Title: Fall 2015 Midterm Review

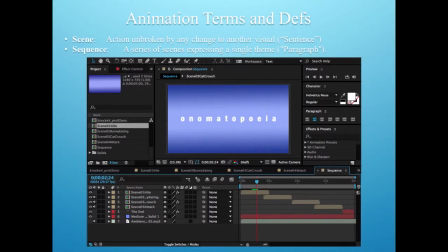288s
A scene is an action unbroken by any change to another visual, or if you want to think of it in terms of like grammar, it would be like a sentence. And then a sequence is a series of scenes expressing a single theme, like a paragraph.
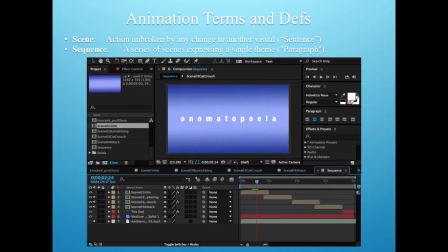304s
So when you want to take your scenes, which are your comps in After Effects, and you want to put them into one main comp, you use sequence to put them in the order you want them and have them not overlaying each other.
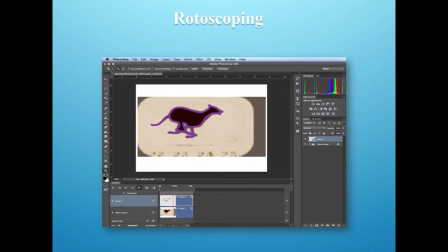323s
Now, rotoscoping is a method of tracing filmed or videotaped movements to create a natural motion in animation. It was invented by Max Fleischer in 1917. The Fleischers held that patent for both the machine, which Max invented, and for the technique of rotoscoping itself.
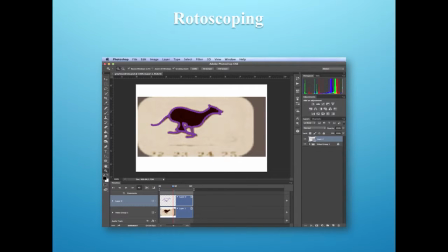342s
And then rotoscoping has been updated now to where we use it to create the map that is used when you're overlaying one image over another in videos or in animation or movies.
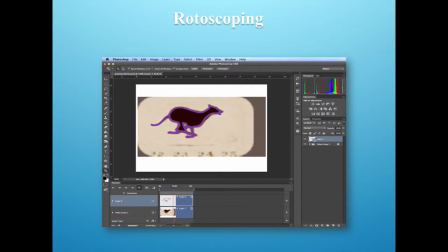354s
So we have the rotor brush tool, which is what we used to pull that greyhound out of the background.
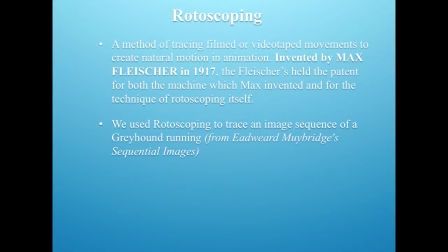364s
So once again, the explanation that it's a method of tracing filmed or videotaped movements, creating natural motion and animation. It was invented by Max Fleischer in 1917. Remember, he took a movie of his brother Dave,
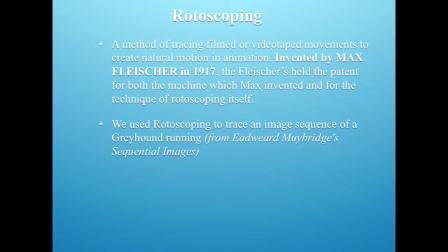380s
and Dave was wearing a clown suit, and that's where we get Coco the Clown in the Fleischer movies. And we did use that to trace the image sequence of the greyhound running from Edward Muybridge's sequential images.
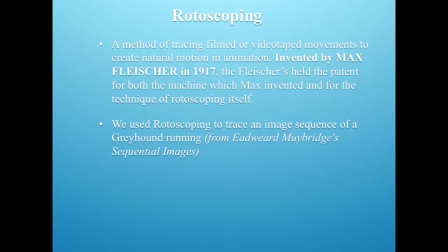394s
And remember, Edward Muybridge was the guy that had the running people and people running up and down stairs naked, but he also had animals.
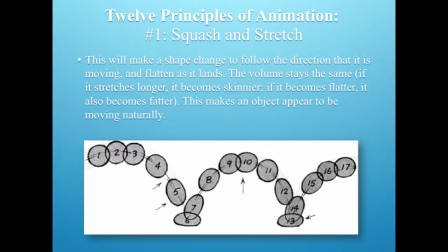406s
Then there are the 12 principles of animation as described by Frank Thomas and Ollie Johnston, who had been animators for the Disney Studios back in the real classic animation days. So squash and stretch, or stretch and squash, that's another wording, same concept.
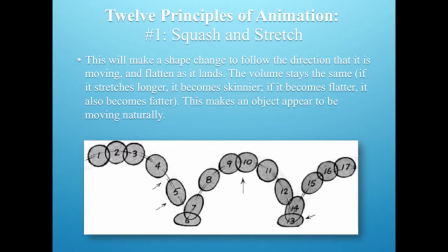425s
This is where the forces of motion, momentum, and inertia make a shape flatten out at impact or stretch out into a shape following the direction of the motion as it is moving. The actual volume size doesn't change. If it stretches longer, it becomes skinnier.
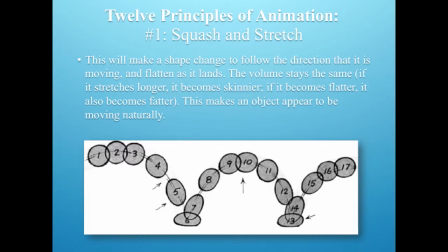443s
If it becomes flatter, it also gets fatter. This makes an object appear to be moving naturally. Okay, so you flatten the object to show that it has landed or hit something, and you stretch it out to show that it's moving quickly.
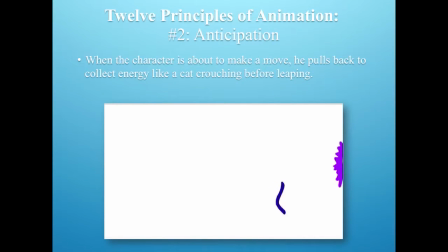465s
Now in this example, we've got anticipation. When the character is about to make a move, he begins to collect energy, like when a runner is about to start a race and he pulls back, or a cat crouches down just before it leaps.
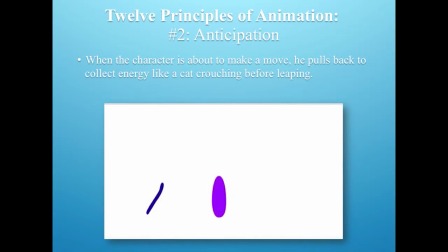480s
And in this example here, this purple string that is running along the bottom, that one is anticipating its motion and then running forward. The ball is stretching and then squashing, and then it goes and hits the wall and explodes.
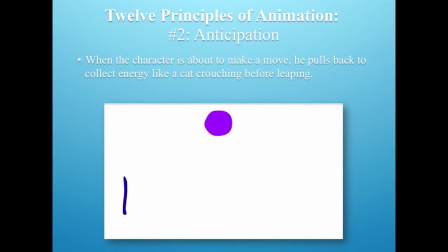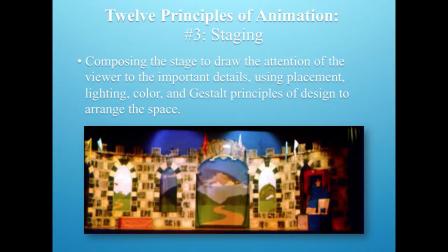501s
Now staging is when you compose your stage to draw attention to important details, and you want to use placement, lighting, color, and gestalt, or any other principle of design and composition to arrange your space
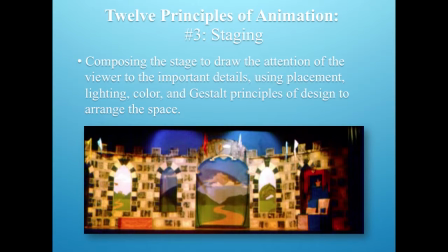519s
so that the eye is drawn to the correct location where the action is about to occur, or where something important is located.